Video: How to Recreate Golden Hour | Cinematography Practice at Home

What's up people? Welcome back. Hopefully you guys are doing well and thanks again for joining me. Today we're doing another lighting cinematography practice at home. But first I just wanted to say thank you to you guys for watching and commenting on last week's video. I got some really nice messages from everyone. People left some really awesome comments as far as their own experiences. So I just wanted to be able to continually create an open comment section where people feel comfortable expressing themselves so please always feel comfortable to comment on any video feel free to share your thoughts opinions feelings i'm always open to reading them and providing my own comment back as well so if you find these videos to be beneficial to you please hit that subscribe button below hit the like button comment means a lot to me to see this channel grow and be able to build a bigger community for everyone so today's video is another cinematography practice at home and we're going to be going from
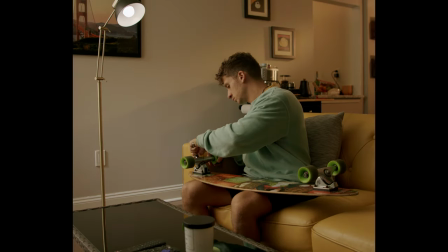[0:57]
this shot to this shot and everything in between. So hopefully we can be pretty quick today.
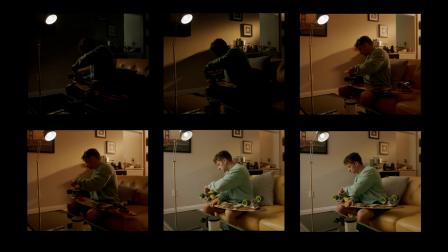[1:03]
I just want to run through each of the individual lighting techniques that were used to accomplish the final look of this shot.
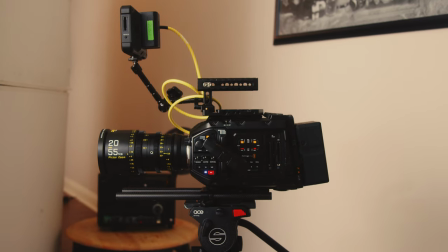[1:09]
So to start with the basics, we shot on the Blackmagic Ursa Mini Pro G2. We paired that with the DZO Pictor Zoom Lens, the 20-55. We shot at a wide open f-stop of 2.8, 800 ISO and 6500 Kelvin color temperature. Real quick, the reason why I want 6500 Kelvin is because I wanted a warmer looking image. All right, so looking at this first image here, you'll notice that it is extremely dark.
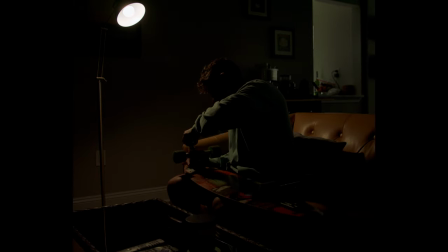[1:33]
There's really nothing to it except for this lamp that we added,
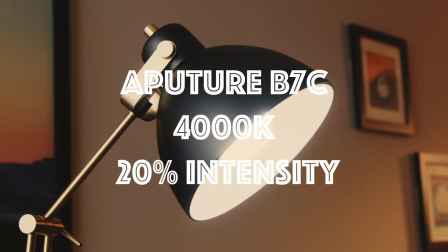[1:36]
and we added the Aputure B7C bulb at 4000 Kelvin color temperature at about 20% intensity,
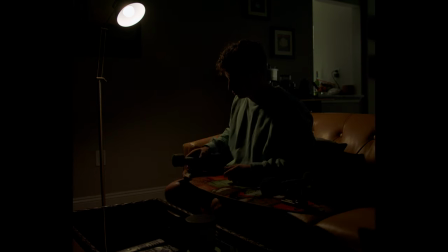[1:43]
so it wasn't overblowing the image.
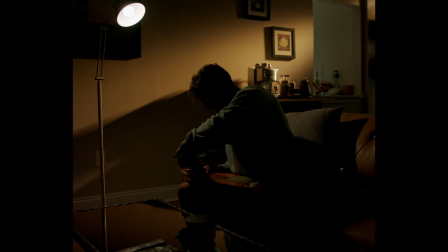[1:46]
Next thing we did was introduce some backlight, and I wanted to recreate a sunset kind of golden hour look inside of my apartment and I closed all the blinds to make sure it was kind of blacked out and there wasn't any additional light coming in because during the time of day that I
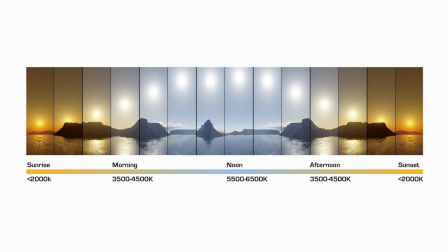[1:59]
was shooting wasn't golden hour and it was pretty much high noon so the color temperature that was coming in through the windows was not the warm golden look I was looking for it was a bit cooler which you'll notice coming up so what I did first to introduce a backlay was take my
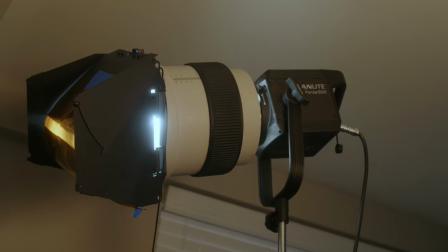[2:13]
Nanlite Forza 500 put a attachment with the barn doors and I shined this directly on the back wall just to create a nice
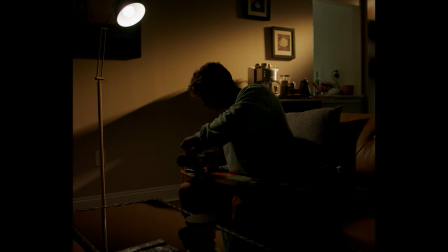[2:22]
little streak of light against that wall and how I accomplished this was taking those barn doors and creating a very closed window of light. So setting the light to 10% completely got rid of that problem of having a huge hot spot. Since it was at 10% it wasn't very intense but it created enough interest in the back wall to separate
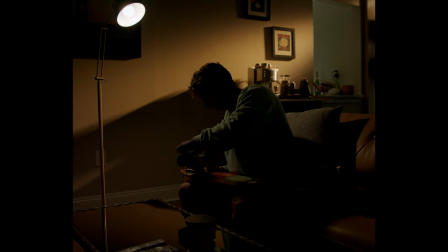[2:40]
some of the light and dark from the shadows on the wall and where the light was coming from, which kind of I was mimicking the sun at golden hour. Additionally, I added a orange gel to the light to kind of help emphasize that golden hour look. Since I don't have a regular CTO gel, I use the Roscoe Color Effects using the Bastard Amber Gel, which is essentially a CTO or a very warm color. So shot number three is introducing more backlight.
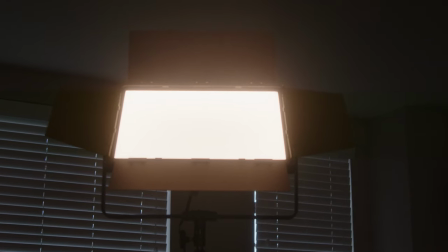[3:07]
So what I did here was take my Nanlite Mix Panel 150. I set it to the soft setting so it wasn't a very hard light.
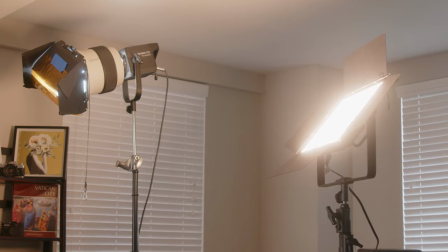[3:13]
I set this to 2700 Kelvin because this matched pretty perfectly with that color gel that I was using and I shined this a little bit more
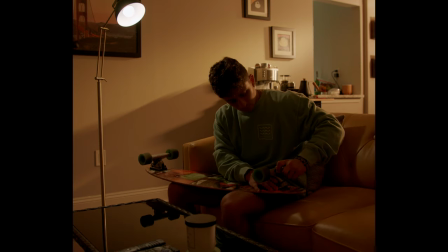[3:21]
upward toward the ceiling just to create a little bit more backfill and introduce a little bit more of that warm light instead of it just being that
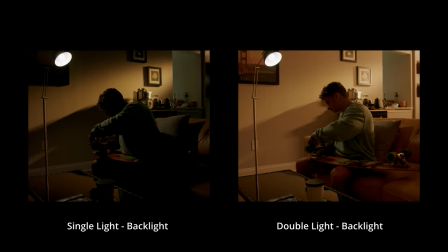[3:28]
little streak coming from the 500. What this did was just create a little bit more ambient light inside of the room which helped lift a lot of the shadows but also helped emphasize enough light coming from the back to help sell the idea that this is a sunset look. So for the next shot, remember how I said that if I were to keep the blinds open, the time of day that we were shooting wasn't gonna match the color temperature of the warm golden hour look?
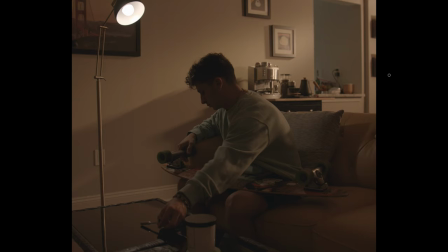[3:51]
So now if you look right here in this little window between the kitchen and the living room, you'll see that there's this little blue area that isn't the same color as this golden hour look, and the reason is because the window that's inside the kitchen doesn't have any blinds to it.